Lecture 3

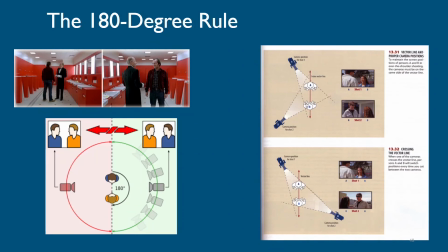So we have the line, and we have the camera one, which is shooting this OTS, this over the shoulder, and camera two, getting the reverse angle. So we can see this gentleman here is on the left side of the frame here, and he's on the left side of the frame here.
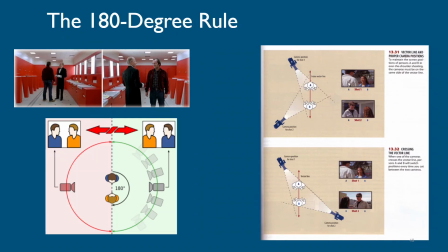Okay, it hasn't, the world hasn't flipped itself. But if we move camera two to the wrong side, now he's on the left, now he's on the right. Doesn't make sense. And we might not pick it up right away specifically, but we're going to say, hey, something's wrong.
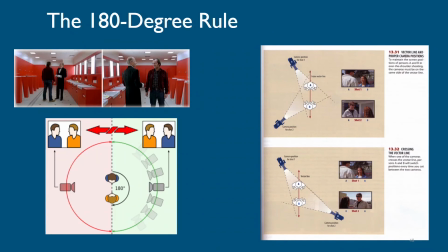The world is like all of a sudden flipping. Can it be broken? Yes, it can, for sure. This is a good example from The Shining. We can see over here on the left, over here on the right. When can you break it?
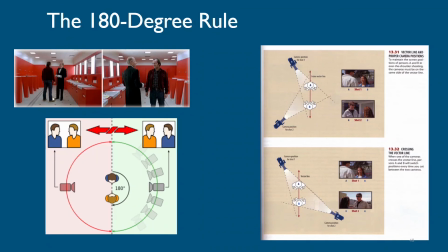Typically, you'll see if we've established this geography well enough that we get an idea and we accept what's going on, we can flip it completely
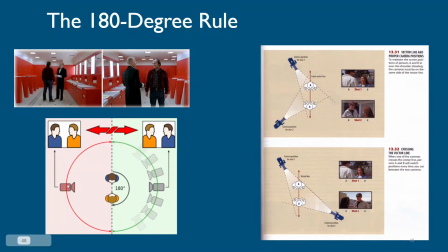and we're going to go come straight across as they did in this shot, and it works, and we'll believe it. We don't sit there and completely always get taken out. But thematically, this also has a purpose in that if you've seen this movie,
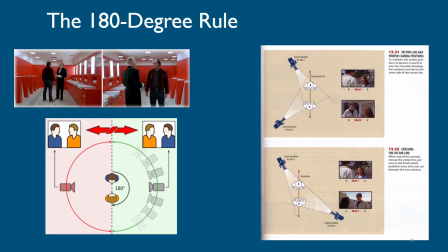mirrors are really important, and that's kind of what mirrors do to us, is they kind of, sort of flip things a little bit.
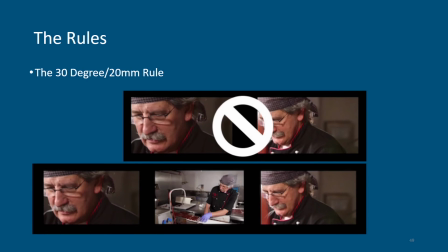Anyway, that is the 180 degree rule. And then we have this other one, which is the 30 degree or 20 millimeter rule. That is to say, the camera needs to move 30 degrees from shot to shot.
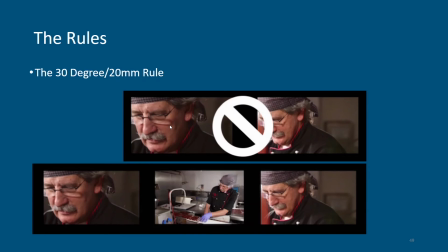30 degrees, and if you like had a compass out or something, where 30 degrees is, or the lens has to change by a minimum of 20 millimeters. Otherwise, you can kind of see this sort of jumps.
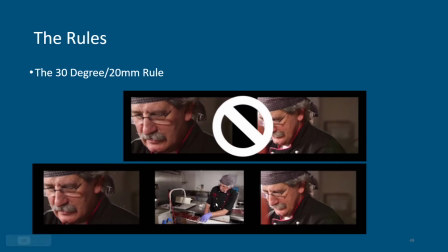It's going to create kind of an unnatural jump. We can see by changing the focal length or changing the position of the camera, these shots will cut together seamlessly, whereas it's too similar, so it's gonna be jarring.
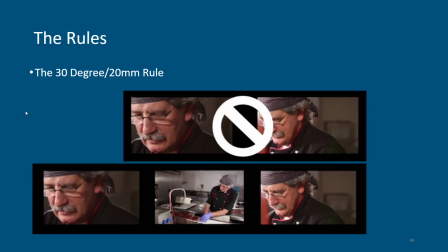Can you do it? Sure. Do you want to? It depends, is the long and short answer. If you want that jumpy feeling, you could get away with doing it. If you don't, and you want your audience to remain in sort of that
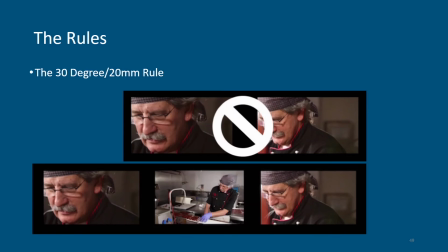world of the story without being jotted out, and that feeling of, oh yeah, I'm just watching a movie, that's something that filmmakers typically want to avoid.
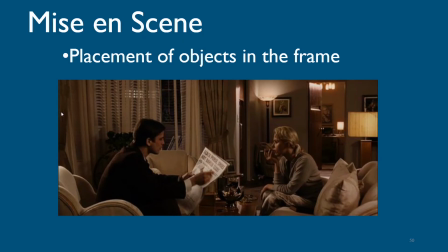Mise-en-scène, something that we'll be talking a lot about. But just to give you an idea, it's the placement of objects in the frame. This can also refer to the characters. I'm just giving you, I know probably if some of you are in theater, you're saying, no, it's so much more complicated and complex than that.
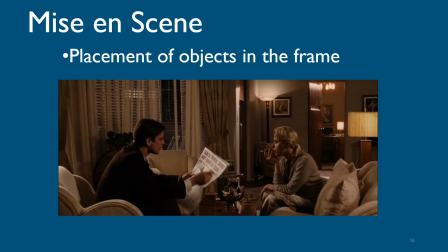And I would agree. But just for the sake of this course, we're going to just kind of talk about it in terms of where are things in the frame, the staging of things, the placement of things.
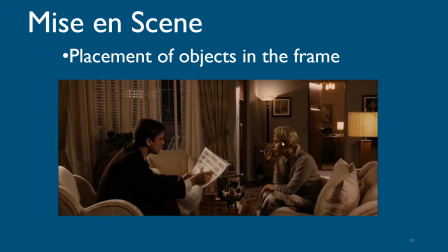Is there a balance? Is there an imbalance? Do we need room in the shot for the characters to, move back and forth? And again, Citizen Kane will be a great example of the mise-en-scène, the movement and placement of objects in the frame.
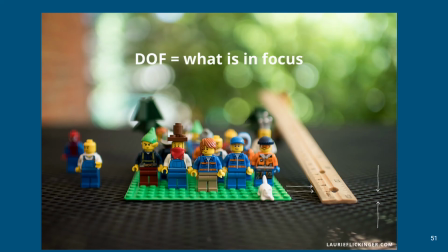Another key thing to talk about is this idea of the depth of field. Depth of field is referring to what is in focus in the shot. So we can see we have this area up to this area in focus.
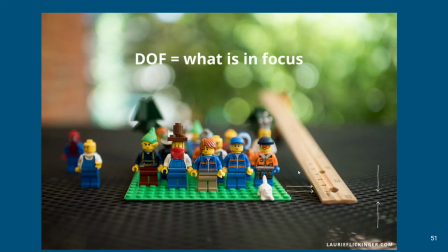Even closer in towards us, we can see it starts to get out of focus. And then, so this is a very shallow depth of field.
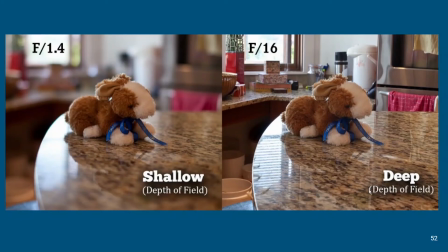We'll refer to these as a shallow depth of field and a deep depth of field. Deep, we got a good idea. We have more focus going on in the background versus this shot.